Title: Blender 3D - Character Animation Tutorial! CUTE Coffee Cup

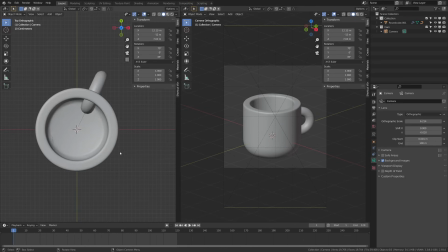247s
So I wanted to try and do this kind of coffee in a simple way. So here's what I came up with. I went ahead and added a circle mesh here in the top view, and I'm just gonna go ahead and scale that in so it fits inside the inner walls.
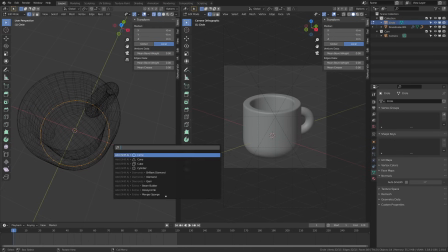259s
I'm gonna tab into edit mode here. I'm gonna select everything, and then I'm gonna do a grid fill.
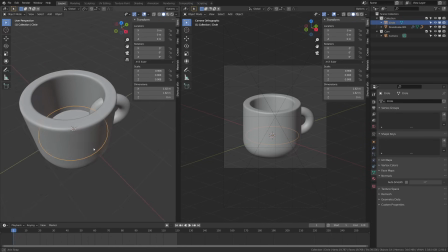263s
This will make sense in a second. So I'm gonna go ahead and pull this up here to the top.
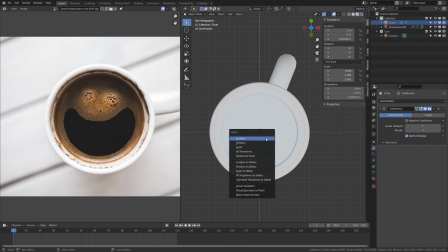269s
And then what I'm going to do is I've downloaded this image from Pexels and it's free.
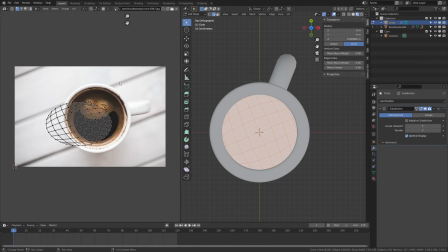275s
So I'll go ahead and link that in the description below. But you'll see here that this doesn't fit the proportion because Blender by default measures everything as a square. So I'm going to show you a little trick. If I open this tab up here, I can see the resolution. And then what I can do is open my calculator here.
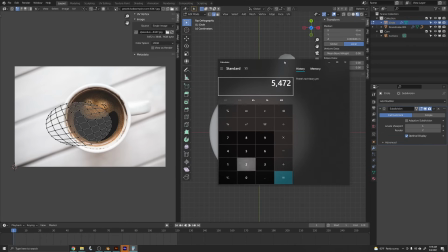290s
And then I'm going to go ahead and kind of divide that larger number by that smaller number there. So I get 1.5. as my ratio, and then I can select that and scale it up by 1.5,
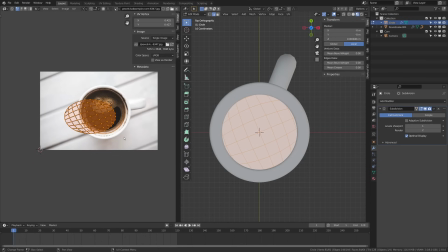304s
and you'll see that it kind of corrects the aspect ratio here so that we can then place that over our copy.
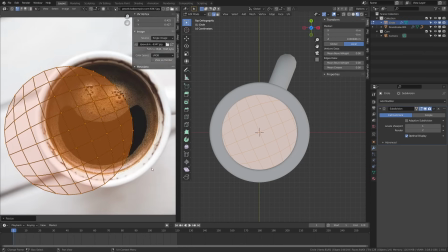310s
And so now we kind of have that set up to be square so that it matches our UV there.
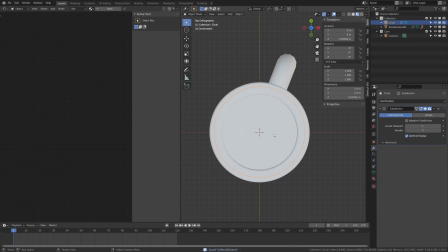315s
And for my UV unwrap, I just projected from view, from the top view there. And then now let's go ahead and add this to our material here.
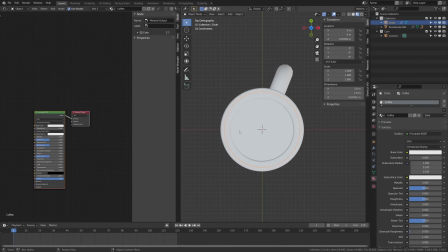326s
I'm just going to add kind of a basic image texture here, but I'm actually going to use this image texture as my roughness and bump.
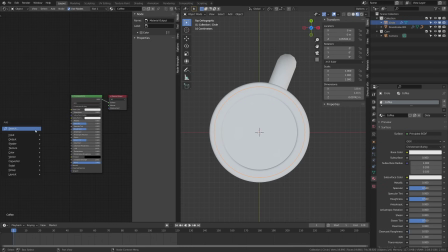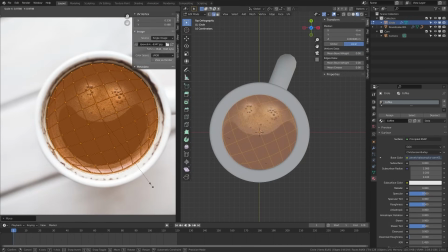342s
I'm just going to select that from before and drop that in there,
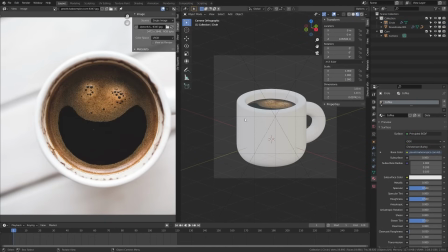345s
and then turn on material view and go back to UV editor here so that it can go ahead and place this correctly and kind of see what I'm doing in my viewport here,
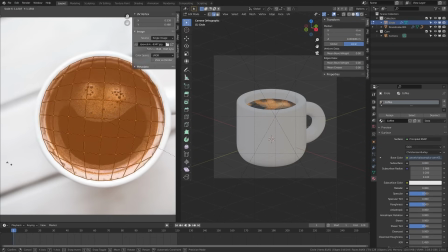352s
and then just kind of rotate this until I get a position I'm happy with.
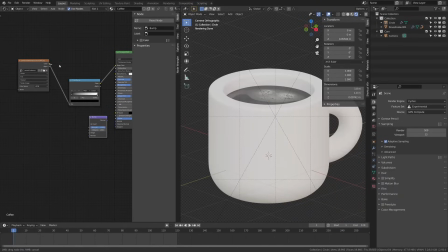357s
Now this next portion may take some experimentation, so I may fast forward through parts. I'm going to explain how to do everything. It's really simple, but you don't need to plug and play the same exact numbers as me. So what we're going to do is we're going to use this image to drive the roughness and the bump of our coffee here, just to add a bit more realism.
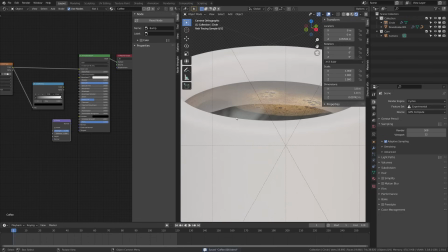374s
So how we're going to do that is we're going to go ahead and we're going to add a color ramp and plug our image into it, which will give us a black and white image, which we can view by plugging in the color to kind of give us a preview. And then I'm going to play with the white and black settings here.
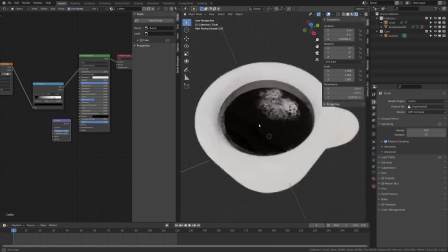387s
Now everything that's white will be rough 100%, and everything that's black will be no roughness at 100%.
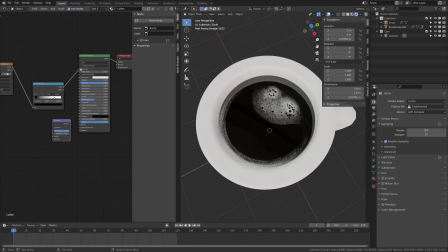395s
And then with that color ramp, I can plug that into the roughness. But I also want to add a bit of bump, so I'm going to duplicate this color ramp, and then I'm going to put that into the color.
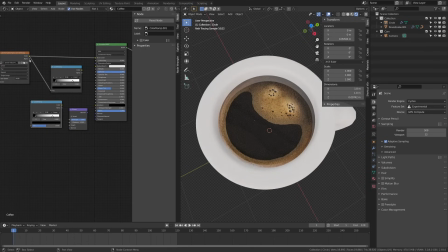405s
And the reason I'm using a different color ramp is because I want the bump to have a more natural like fall off from the foam into the coffee. So I'm going to just ease out that kind of color a bit. But once I have those two color ramps, I'm ready to go ahead and plug my color into the color, plug my roughness into the roughness ramp,
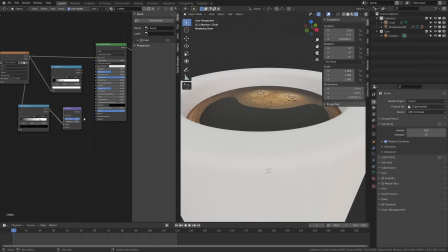423s
and then I'll add a bump node and plug my color ramp into that and plug that into the bump. And with that, we'll kind of have a basic coffee shader setup using just one image. Now I'm going to go ahead and add an extra hue and saturation node and put that on the color. And I'm just going to bump the hue and saturation up to about 1.2. And the only reason I'm doing that is because I want it to be a little bit larger than life.
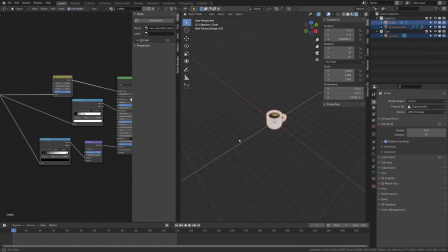448s
Since I'm doing a big chunky coffee cup, I want it to be a bit cartoony. So I thought it might look a little bit better if the coffee is a bit more kind of saturated and cartoony looking.
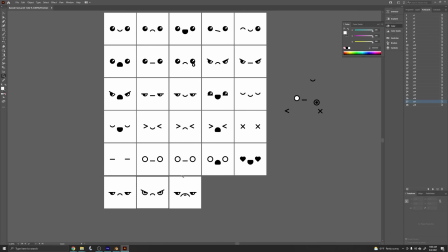457s
Next up, I'm going to tackle the facial animation.
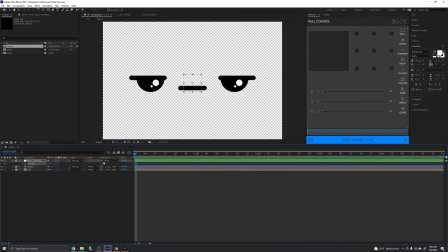459s
Now, I'm going to fast forward through this process because it kind of took me a bit, and I have an entire tutorial covering how I do facial animations with these facial textures.
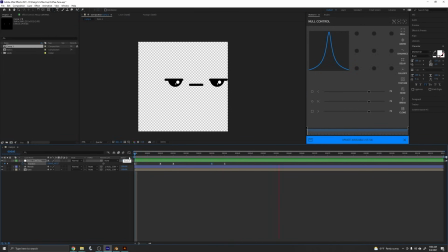468s
I'll link to that in the description below. The facial textures are included for free. Also, for this one, I added a little bit of extra animation using After Effects.
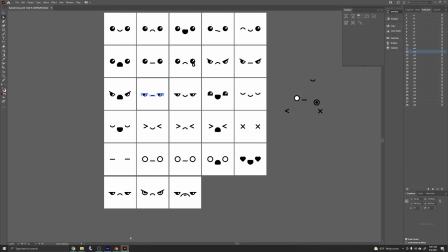477s
You could use grease pencil if you want, but if you want to use the facial animation I used in the opening of this video, I'll include that for free in the description below.
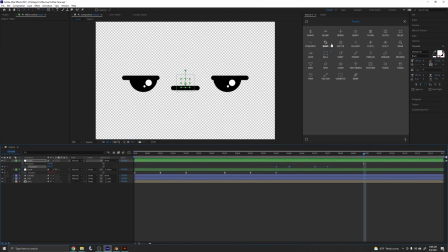486s
So just make sure to click that link and you can go ahead and download that if you want to follow along with the exact facial animation I used. Anyways, I just moved everything over to After Effects.
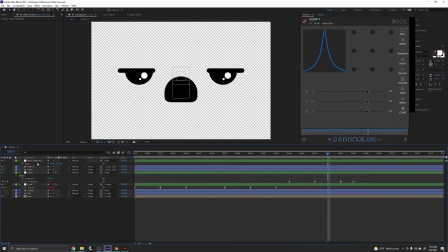495s
That's what I'm more comfortable with this type of animation, and then re-imported it back into Blender as a facial animation.
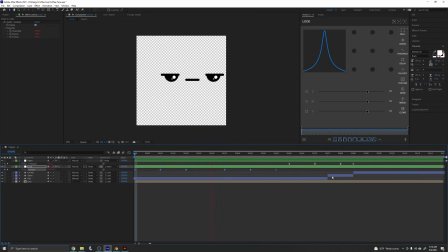502s
You could do this in grease pencil. You could do this with maybe some of the transform nodes, but I just found it quicker to be this way. So I just messed around, kind of got something I wanted a bit smoother than my normal stop motion result.
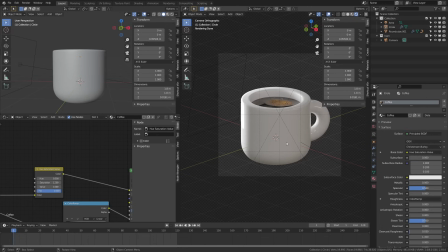513s
And here's kind of the final result I ended up with. Next up, I'm going to import the face texture into Blender,
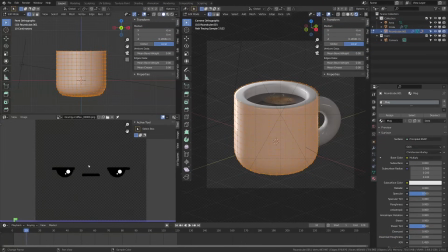520s
and I plugged mine into a mix RGB node and then put that into my color on my principal node.
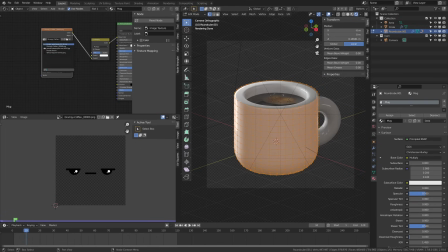527s
And then I just turned the roughness down a bit to kind of give my mug a ceramic look.
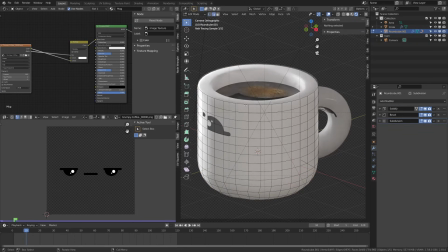531s
So next up, I need to UV unwrap this mug. And what I'm going to do is grab these bottom and top edge loops here, and I'm just going to mark those seams, and then I'm going to select everything and press U to unwrap.
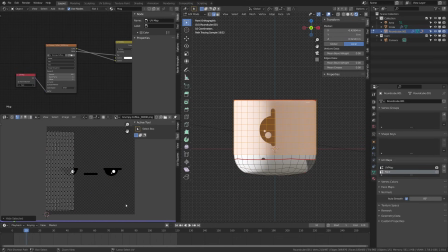546s
And then after that, what I'm going to do is grab these few little islands over here, and I'm going to scale them down. And then I'm going to take this big island here, which kind of represents that middle piece of the coffee mug where I want the face to appear.
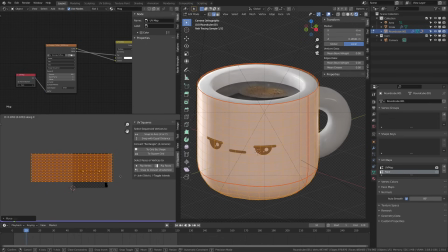557s
And then I'm just going to scale and move that around until I get the face somewhere that I want placed perfectly.
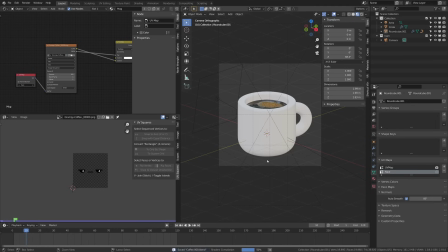563s
You'll want to make sure that you have the extend mode set to clip, that way that you don't draw your face all over your mug a bunch of times. Now, if you imported my face texture, you should be able to see it playing back here real time in the viewport in the material. If not,
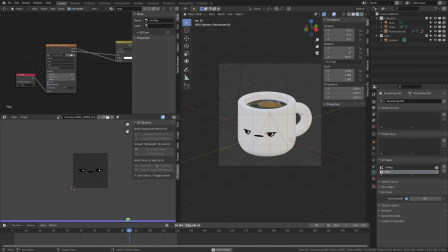579s
take a look at the image sequence and see if you have cyclic or auto refresh turned on. Sometimes that helps it play back in the viewport as well.
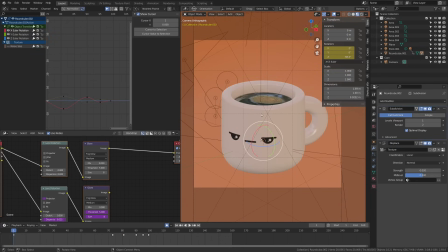585s
You're probably wondering how I animated this kind of like coffee up here, so I'll get to that in a second. But first, let's look at what I did with the mug. So you can see here that I had the face kind of playing back and forth, and I wanted to add a little bit of turn. So I just took the mug, and you can see here that I just added a couple keyframes just to turn that mug a tiny bit.
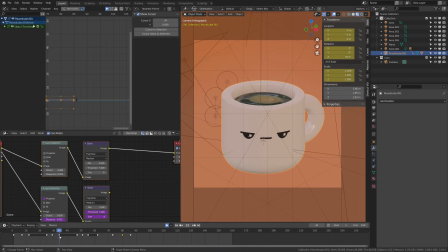603s
I just turned on auto keyframe. I didn't do anything fancy, and I just kind of had the mug turn to kind of match the face a little bit to give it a little bit of extra motion. Now, what I did a bit more uniquely is this coffee up here. So this is actually a really simple animation.
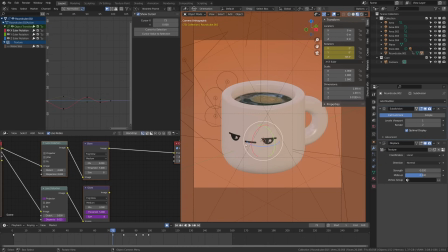617s
So if you recall, we had the kind of just circle that we used. So what I did is I actually just added a rotation keyframe. There's no fancy liquid simulation or anything like that. You can see here that I just have a couple rotation keyframes kind of going back and forth.
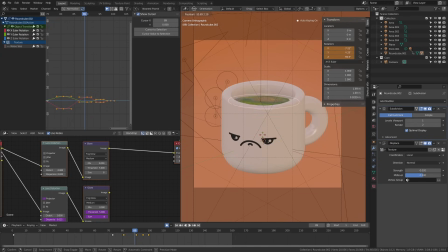633s
So I just grabbed it and just kind of moved it towards the camera back and forth like this with auto keyframe on. So that's all that I did there. Now, to add a little bit of extra kind of texture to the animation, what I did, and I have this covered in a tutorial for claymation, but I added a subdivision modifier.
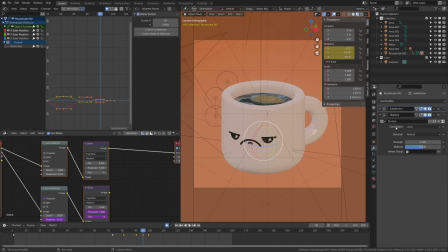651s
And then I added a displacement modifier, and then I set that to a really low number there. And for my texture, I used clouds, and then I inserted a keyframe on size. So then what that allowed me to do is to come over here and grab the noise size here,
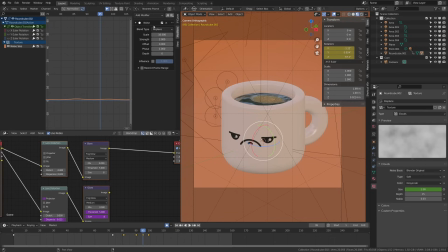669s
and then I came over here to the modifiers, and I added a noise modifier, and I set my scale to 10 and my strength to 2. And you can see, I'm going to switch to solid view so we can play it in real time.
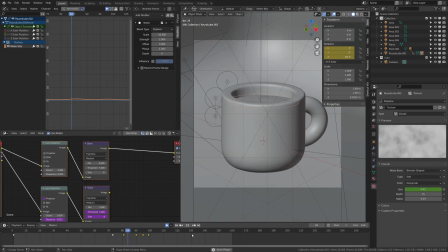680s
You can see how we're getting just a little bit of kind of wiggle on that water, so that as he's moving around, it looks like the coffee is moving as well. So that's all I did for animation. So it's a pretty simple setup there.
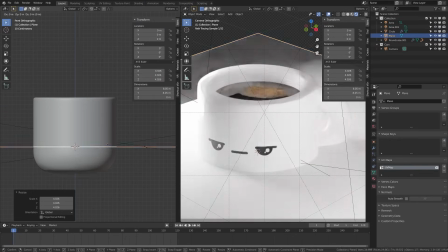690s
I didn't do anything fancy here with the lighting, but I did spend a lot of time experimenting, so I'm just going to kind of fast forward through this point.
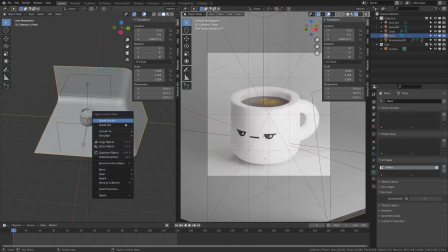697s
But the general gist of the lighting setup is that I put an HDRI into the scene, and then I used a couple plane lights just to add some bright light on either side of the mug.
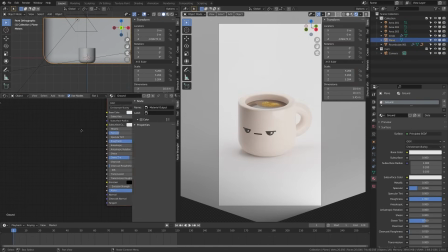706s
And then what I did is I went through and I added a couple point lights right behind the edge of the mug on the opposite side of the camera.
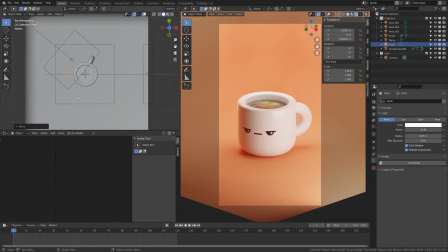712s
And the reason I did that is so I could get this kind of little rim light effect that you see in the final render.
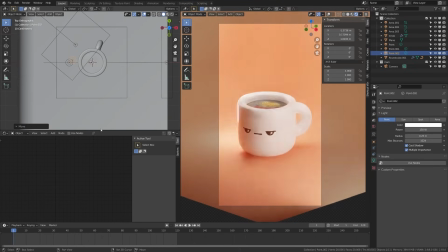717s
If you're interested in learning more about lighting, I do have a full tutorial covering the basics of lighting and kind of how I approach lighting a scene.
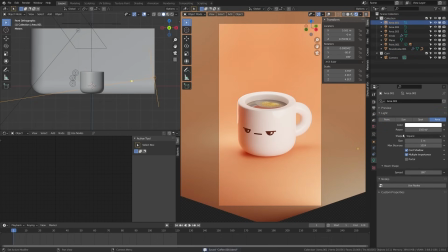724s
So if you're looking for a deeper dive into how I would light a scene like this, I recommend checking out that tutorial.
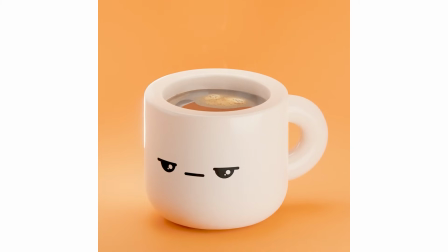730s
Lastly, I just want to say thank you for watching. As usual, tag me in what you create at SouthernerShoddy on Instagram, where you can also follow me to keep up to date with kind of art and products and all that I'm planning to post as well. Let me know what you think about this format of video.